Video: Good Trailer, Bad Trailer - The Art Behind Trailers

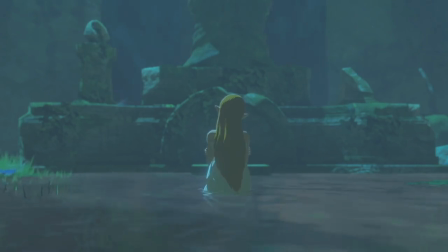8:20 Then the last third teases elements from the story without giving away any specific details.
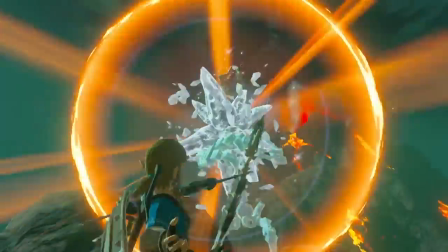8:26 Then it explodes at the end in the last few seconds showing all of these elements working together.
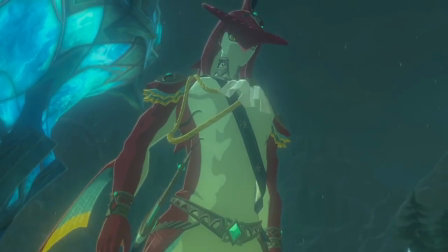8:31 It is a piece of art. This trailer is so good. This is achieved all without a single line of text.
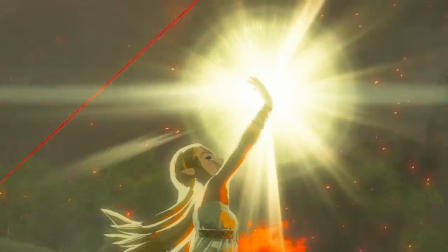8:39 Plus, the music is amazing.
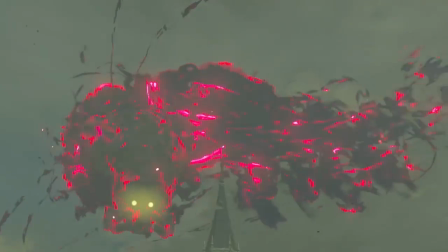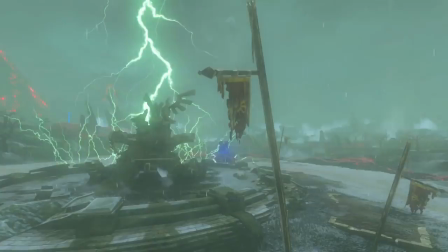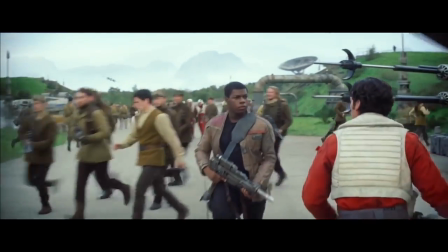8:54 Actually, let's stay on that subject. Let's talk about music and audio.
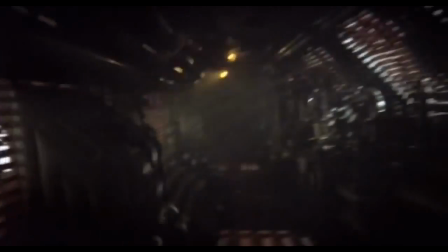8:59 The Alien trailer uses unsettling noises to build anxiety and tension,
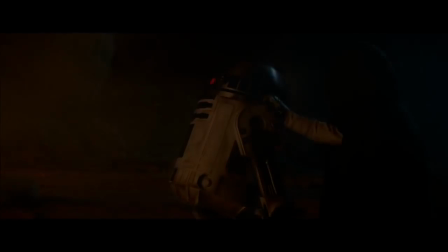9:03 and the Star Wars trailer uses the iconic music that anyone with half a heart will be moved by.
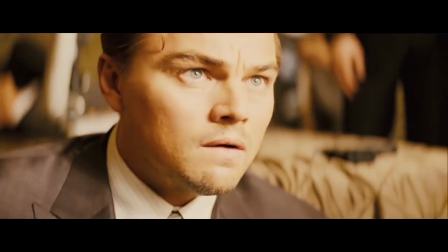9:09 I mentioned the Inception trailer and how it had great music, and I wasn't fucking joking.
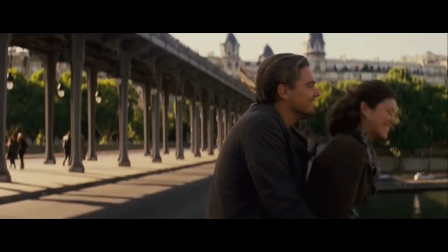9:13 That song and the foghorn noise have changed trailers to this very day, every epic large-scale trailer has this-
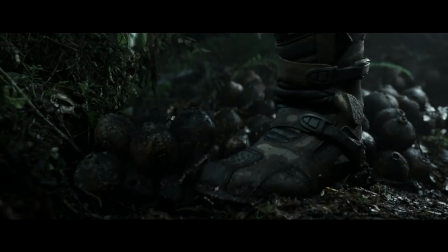9:22 I do think that for a time it was really overused, and I'm more likely to give credit to trailers that don't rely on that sort of thing.
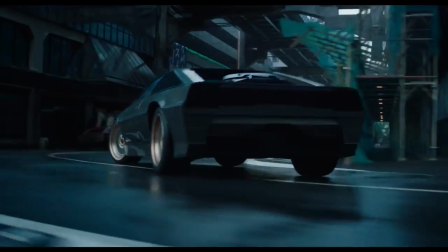9:29 Lately the trend has been to either use classic songs, or covers of classic songs. I call this the Guardians of the Galaxy effect. Even though trailers have been doing this for way longer than Guardians has been around, it seems like it's super prevalent now.
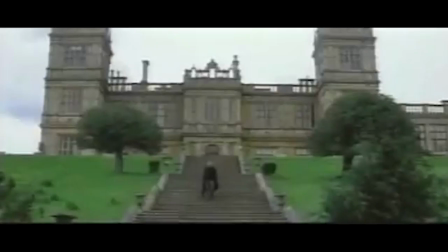9:43 I mean, I remember back in the day, there was a hilarious TV spot for Batman Begins that had fucking Nickelback in it.
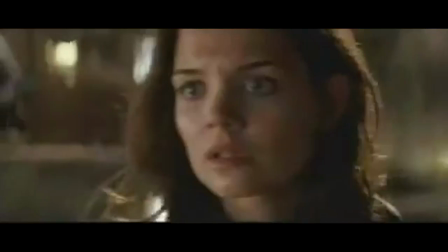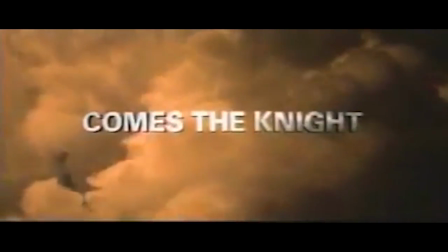9:54 Yeah, no, this actually existed. I'm not making this up.
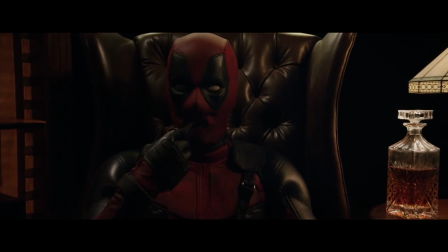9:58 I also remember being in the theater for Deadpool, and one of the trailers before it was the Suicide Squad trailer with Bohemian Rhapsody.
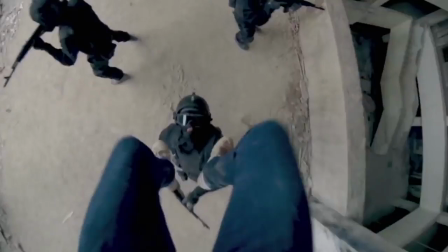10:04 Now, right after this, they played the trailer for Hardcore Henry, which used Don't Stop Me Now by Queen.
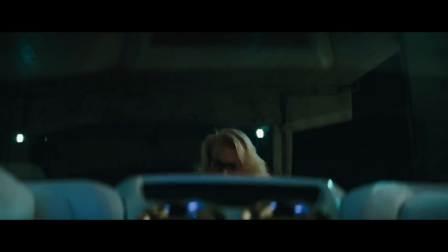10:09 That's two Queen songs in two trailers, one right after the other.
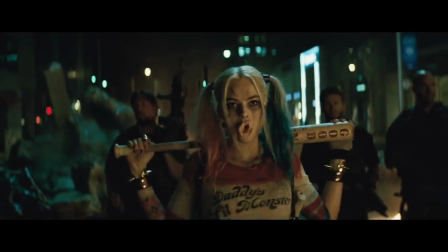10:14 And everyone in the audience noticed. However, I think that this technique can be used effectively.
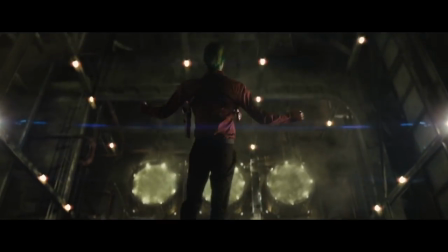10:20 Let's look at two trailers with the same song, The Girl with the Dragon Tattoo and Thor Ragnarok.
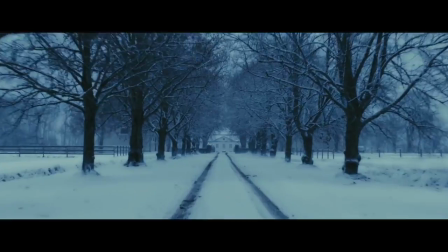10:25 The tone of these movies are insanely different, but they both use Immigrant Song by Led Zeppelin as the main song.
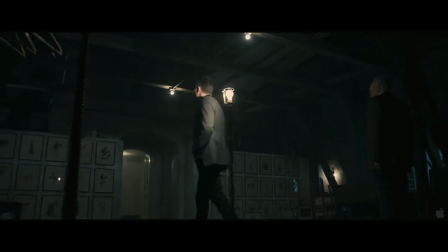10:33 The version in The Girl with the Dragon Tattoo is much more unsettling and stressful, and the trailer is cut to each pounding beat.
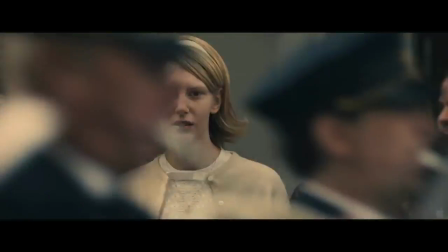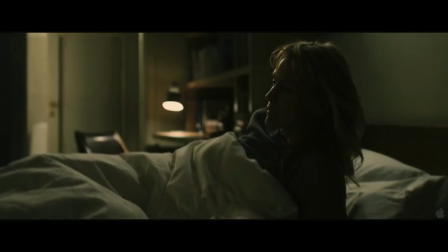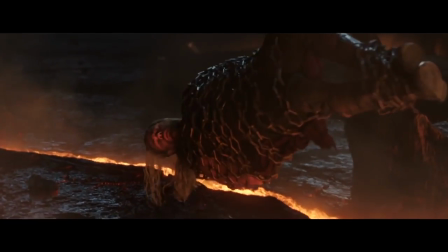10:50 And as I said, Thor Ragnarok uses the same song, but they use the original performed by Led Zeppelin.
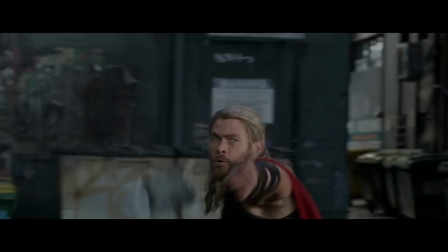10:56 The lyrics of this song are about Vikings and Norse mythology, so it makes perfect sense why this is in a Thor trailer.
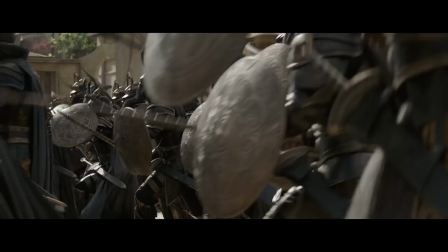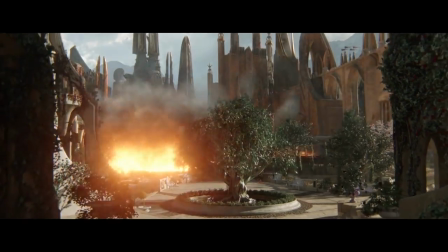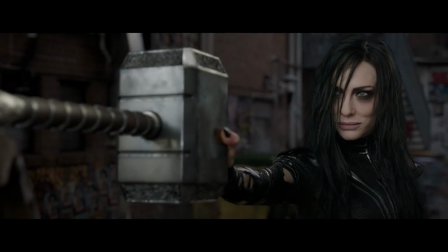11:13 Plus the song is just wild and fun, which Thor Ragnarok seems to be emulating.
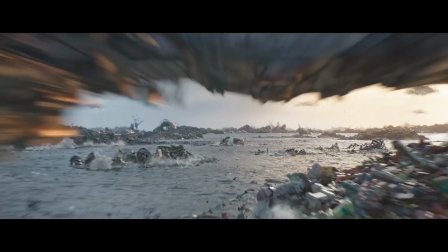11:17 The visuals look like a heavy metal album cover and the usage of Led Zeppelin just pushes that even more.
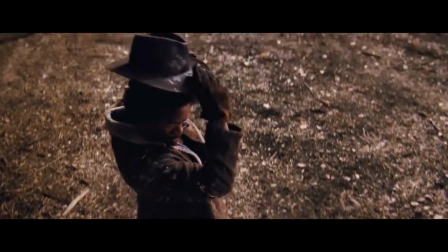11:22 Music is important. These three values should always be used when making a trailer for any form of music.
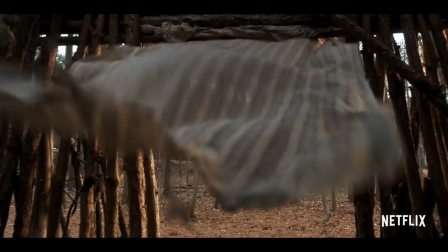11:28 The Stranger Things trailer was great because it employed these techniques, and as such I watched the show the day it came out.
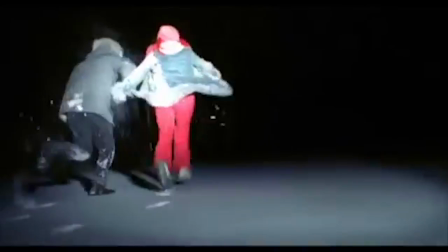11:35 No matter what, trailers can be beautiful things. Going back and watching old trailers for this video has made me feel super nostalgic, even for movies I ended up not liking.
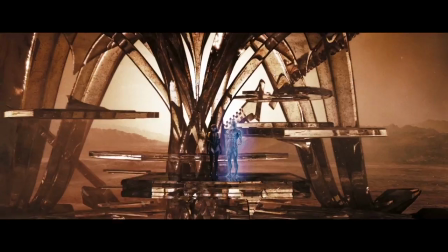11:44 Now I usually don't ask this, but I'd love for you guys to comment which trailers are your favorites.
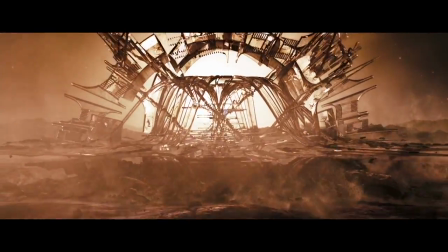11:48 They can be for games, movies, shows, anything, I don't care, even if the final product wasn't what you anticipated it being.
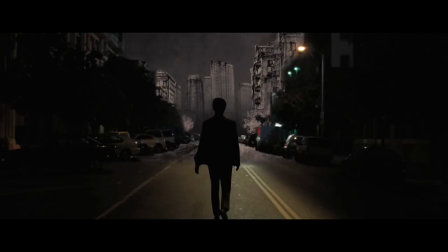11:54 I love to go back and watch old trailers and try to imagine what the world was like before that thing being advertised ever came out.
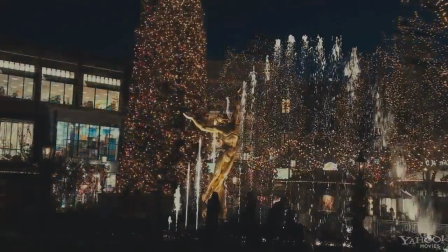12:01 This is why trailers are special. They're almost an art form in themselves. Bite-sized pieces of entertainment that can build excitement for something.
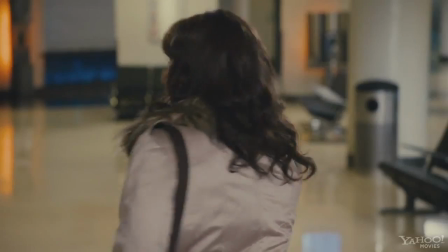12:08 When it's your sister.
This is...
Your twin sister. Are you going bald?
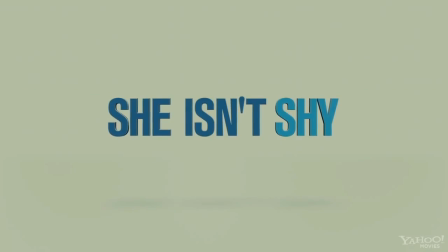12:14 Huh?
What is this?
She isn't shy. I put a little list together of things I wanted to do before.
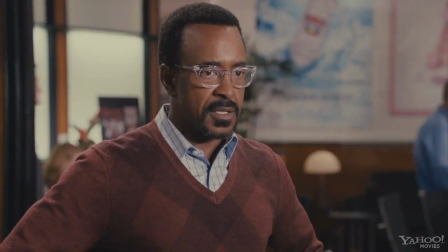12:19 What is this? This isn't funny.
Oh, Jackie has a twin sister. Identical or paternal? That was nocturnal, like a bat.
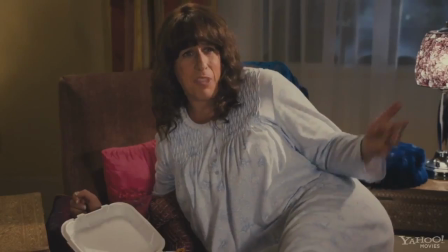12:25 No, you know what? I was trying to be heartfelt by talking about- Why?